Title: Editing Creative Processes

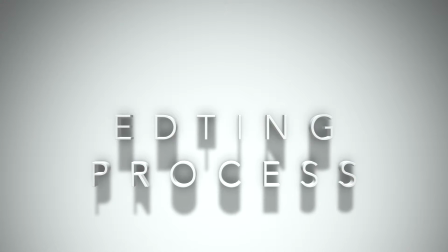0s
In this video, I'm going to be talking about the editing process of making my documentary.
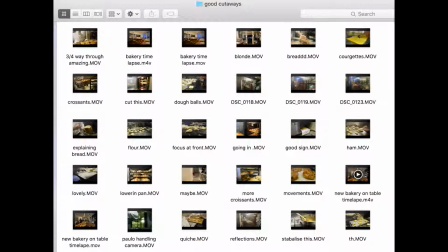5s
This has been one of the most difficult editing tasks I've ever had to do, and this is because there was so much footage from each location and only 5 minutes of time to fill.
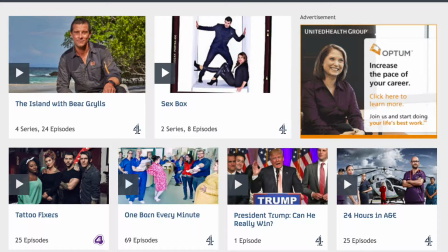14s
Therefore, I needed to be creative in the way that I structured my documentary.
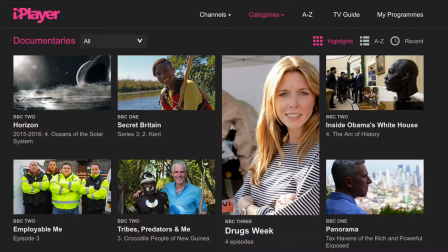17s
I watched the opening segments and middle segments before the advertising break of 15 Channel 4 documentaries and 15 BBC documentaries that used the voice of God and not a presenter.
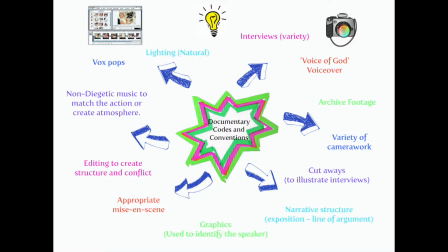29s
This helped me realise the conventions, and ultimately I concluded that in terms of narrative structure,
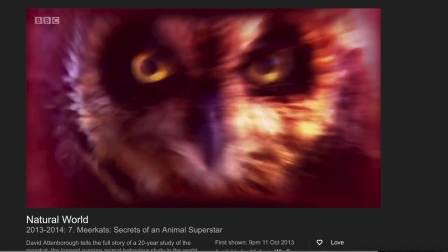34s
the documentaries open with music to suit the tone of the documentary, and most of the time without lyrics, and then a voiceover. This is an example of The Natural World narrated by David Attenborough.
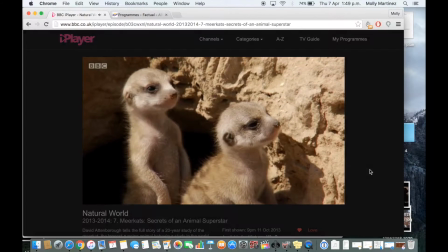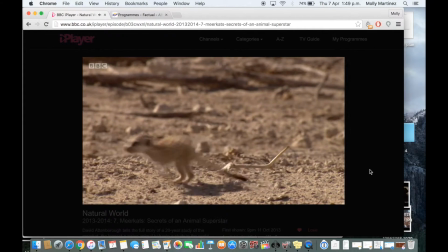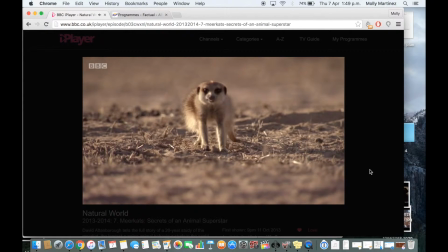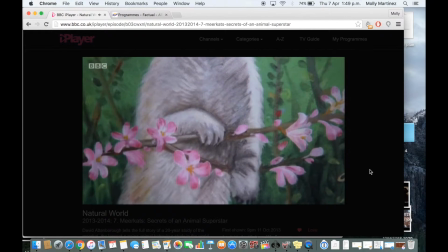66s Meet Squirt and Weenie, and their proud mum, Clinky.
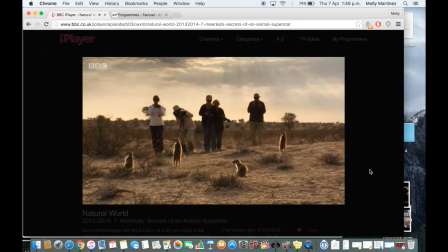74s They belong to one of the most famous families on the planet.
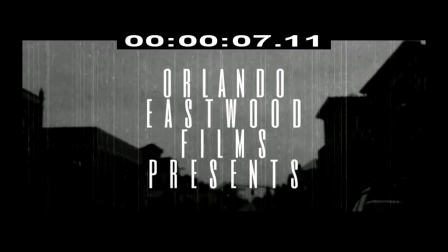81s
There were only 4 out of the 30 documentaries that I watched that had opening credits. They primarily came at the end of the documentary.
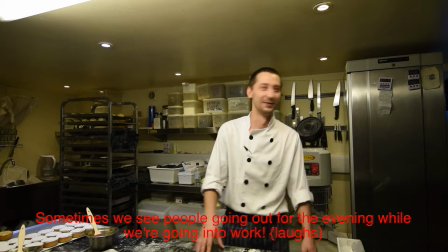89s
However, there were subtitles for people that were foreign or had a strong accent, and descriptions of the interviewees, their name and job title.
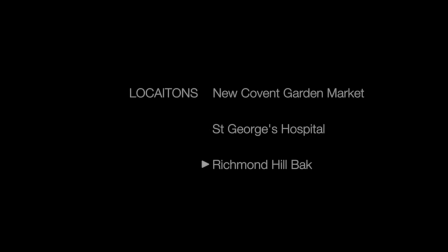100s
So for my documentary, I have 5 locations and 5 minutes to fill.
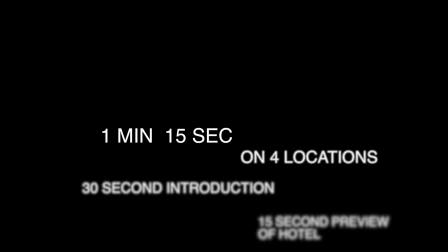105s
So I broke this up into 1 minute and 15 seconds on 4 locations,
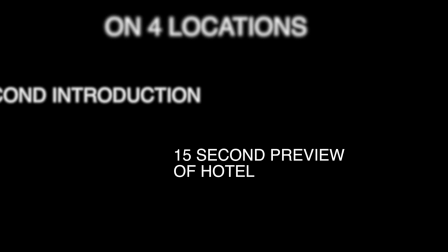110s
a 30-second introduction and a 15-second preview of the hotel before the advertisement break. I then had to decide what order they should go in.
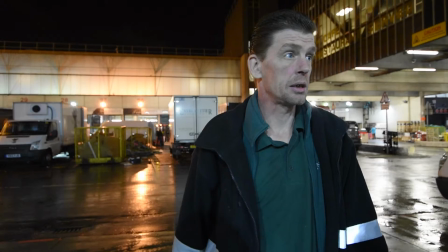119s
I think that the market is best to open the documentary because it has the most footage outside, which allows the audience to understand that this documentary is shot at night.
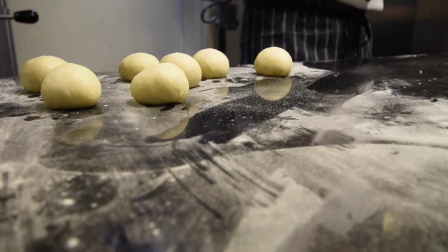128s
I did not want to continue with the theme of food again, so I discounted the bakery for the next location.
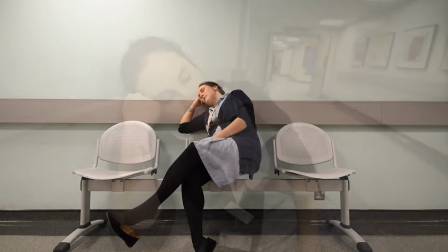134s
The hospital shoot had little footage outside since we weren't allowed to film the building of the hospital.
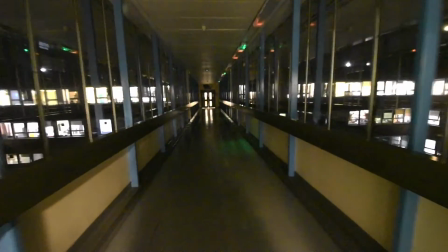139s
The bright fluorescent lights of the hospital corridors made a nice contrast to the darkness of the market.
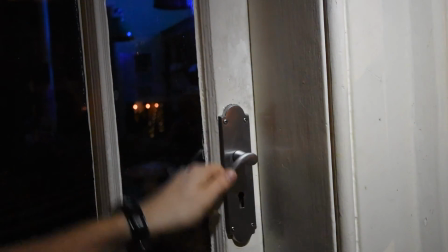145s
So after this, I chose to use the bakery, as again there were outdoor cutaways to remind the audience about the darkness and the dark effects of the night shift.
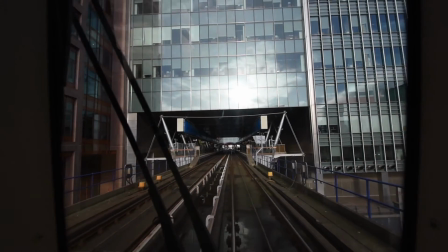153s
Then the last one available was the tube, which I think is an appropriate location to finish on,
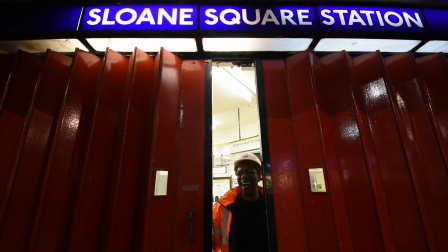159s
as I have a scene of Jessie closing up the tube to the public and saying goodnight,
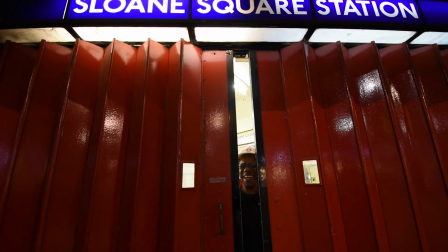164s
mimicking the ending of the documentary.